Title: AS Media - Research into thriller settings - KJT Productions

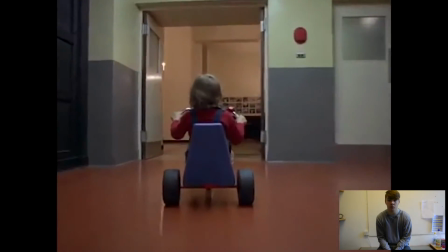However, this lighting with the long narrow corridors creates a sense of mystery and danger,
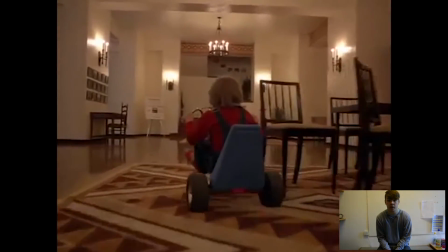as in one of the scenes, a young boy can be seen pedalling down the corridor on a tricycle, all on his own.
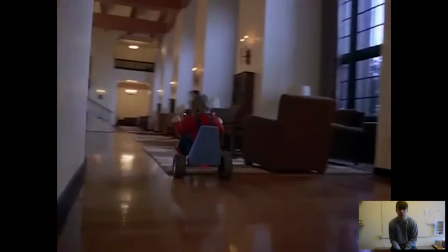The audience at a point of unease as the boy is alone and no one knows what's going to happen.
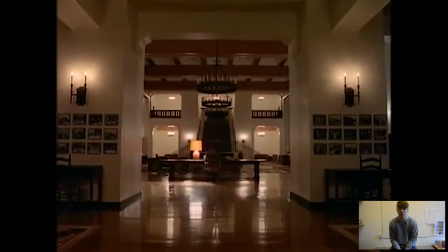The use of the hotel in The Shining as the main setting emphasises the creepiness in the film and creates a typical thriller setting as everything seems weird.
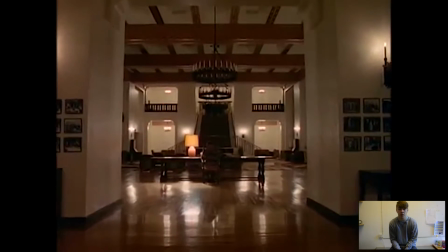This effect is enhanced by the low-key lighting and the colours, as the colours are all very dark in the corners of the setting. The last film I'll be looking at today is Goodfellas. Goodfellas was directed by Martin Scorsese and was released in 1990. It again is another thriller. A young man grows up in the mob and works very hard to advance himself through the ranks. He enjoys his life of money and luxury, but is oblivious to the horror that he causes. In the opening scene of Goodfellas, three of the main characters are standing behind the boot or the trunk of their car. and they shoot a man inside to kill him.
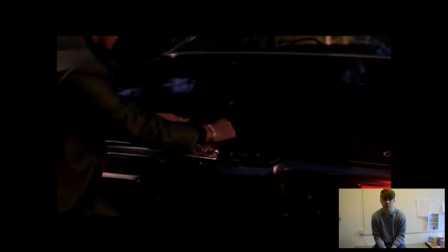In this scene, there is very low-key lighting, as the car's brake lights are the only things giving the scene light.
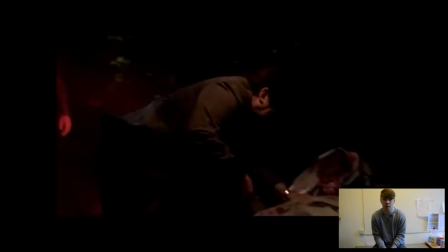Emphasised also by being in a forest just off the road, in the middle of nowhere, this gives the scene a typical thriller feel. As it is the first time you see any of the characters, this setting creates a sense of mystery.
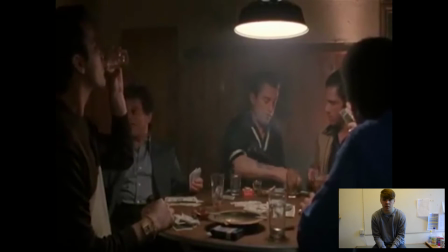In one scene, the mobsters are all seen sitting around a table with a single light above them shining down onto the table.
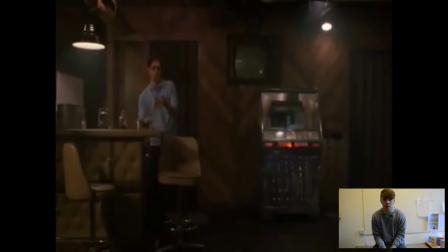This use of low-key lighting not only creates a typical thriller setting, but also focuses the audience's attention to the centre of the table,
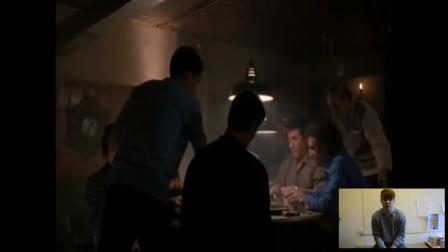and it creates a sense of importance. This setting is emphasised as there is smoke floating through the room, and it gives the setting a realistic feel.
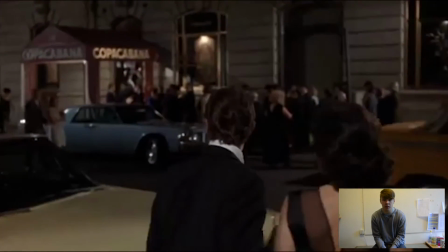In the continuous tracking shot, Ray Liotta's character is seen leaving his car and entering Copacabana through the back entrance.
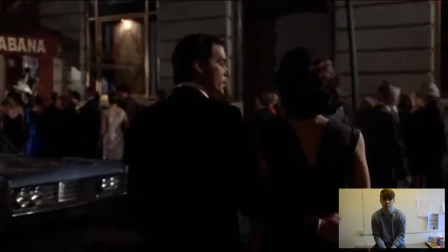As he exits his car and enters the club, the camera shows the club entrance and the city street of New York.
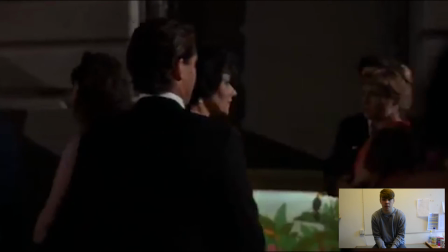The dark low-key lighting effect achieved in this scene makes the setting seem dark and create a sense of danger.
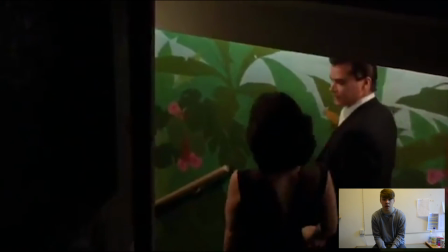This creates a typical thriller setting. Furthermore, the setting of the club itself, when Liotta is seen walking through the back and the kitchen,
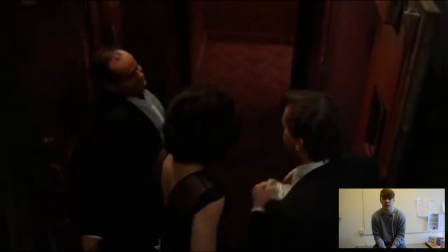creates a sense of power and wealth and emphasises the main character's role. Thanks for watching.